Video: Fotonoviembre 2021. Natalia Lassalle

Nuestra intención con el proyecto fue pasar tiempo en la ruta panorámica, que es una carretera que realmente la gente atraviesa, pero en realidad no le dedica tiempo a realmente ver qué son los restos de este progreso que el primer gobernador y que muchos gobernadores le han prometido a la isla y que en realidad nunca se ha hecho como una forma concreta y además
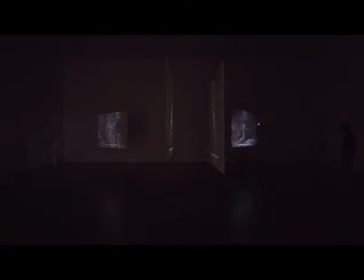4:03 de eso el tener contacto y diálogos con las personas que viven en los pueblos aledaños a la ruta y hacerle estas preguntas acerca de qué es el progreso para ellos y cómo ellos ven el futuro de la isla cuando constantemente somos una nación, Puerto Rico, que está redefiniendo y reimaginando cuál es su posición ante el mundo. La pieza que van a ver aquí consiste de tres canales de video Tres canales de video que tratan de documentar un momento en el tiempo Así que son tres perspectivas distintas De un mismo momento y de una perspectiva al espacio Y tiene un sonido que trata de sumergir al espectador En esta experiencia
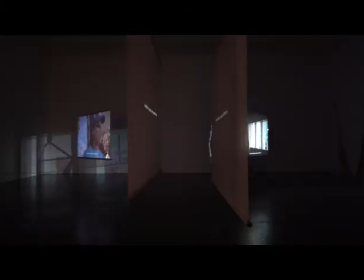4:52 de lo que es atravesar la ruta panorámica Además de las imágenes que componen los tres canales de videos, las proyecciones están proyectadas sobre unas cortinas que son hechas de piña y de abaca, son seda de piña y de abaca.
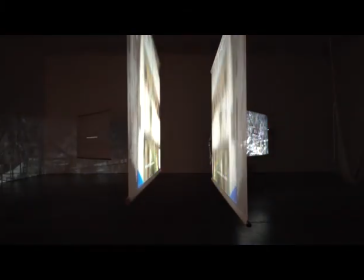5:08 Y son unas telas que crean un efecto muy fantasmagórico cuando recibe la imagen.
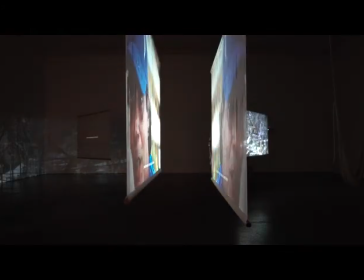5:14 Y la intención detrás de esto no solo es que tú pues obviamente recibas la imagen y puedas verla a través de esta cortina,
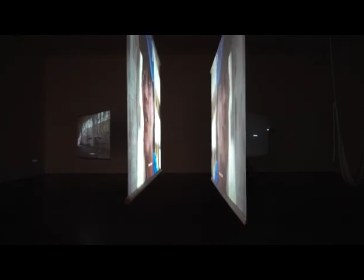5:24 sino que también un poco refleja esa misma idea de tú ver esta historia contada en esta tela que también es intangible como el mismo progreso. también es algo que no se puede capturar las mismas telas también fragmentan la imagen aún más y la desplazan en el espacio realmente creando esa experiencia para el espectador de sumergirse en esta ruta, de sumergirse en el sonido y de adentrarse en la imagen yo creo que en el trabajo que yo he estado desarrollando en los pasados años que trabaja la instalación tratar de abordar el cine y tratar de abordar el video a partir de la experiencia del teatro,
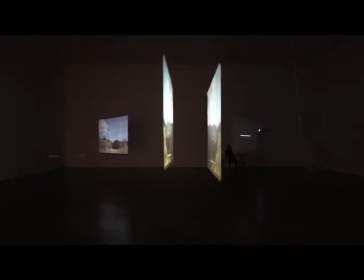6:05 que es una experiencia que es activa,
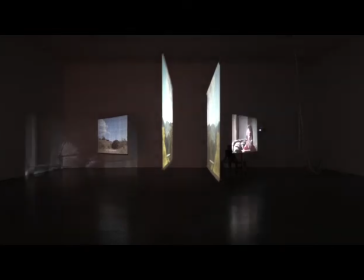6:07 es una experiencia que es visceral, es una experiencia donde el espectador mismo está implicado o ella o ella está implicada en la pieza.
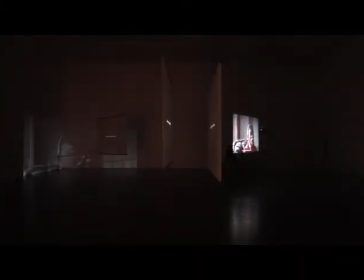6:15 Así que a través del proceso de crear instalaciones siempre estoy pensando en cómo crear un espacio de contexto para que la persona pueda entender y para que la persona pueda más que entender vivir dentro de la pieza y sentir el video y sentir la imagen a partir de una experiencia viva. Que cada experiencia de ver la película no sea una experiencia permanente, que sea una experiencia que no se puede repetir dependiendo del punto de vista de donde tú decides mirar la pieza. Así que las personas que van a entrar a la sala se van a dar cuenta que hay diferentes puntos de vista de donde se puede ver y la pieza está creada, está instalada como en un radio. y el punto es que tú vayas decidiendo y transitando la pieza y eso crea a su vez una experiencia que no se puede repetir porque siempre te vas a estar perdiendo algo pero siempre estás viendo algo que no te has perdido. Y un poco eso es lo que espero que la gente se lleve, que sea una experiencia donde a pesar de que no todo está decidido la persona pueda decidir su trayecto mientras lo está viviendo.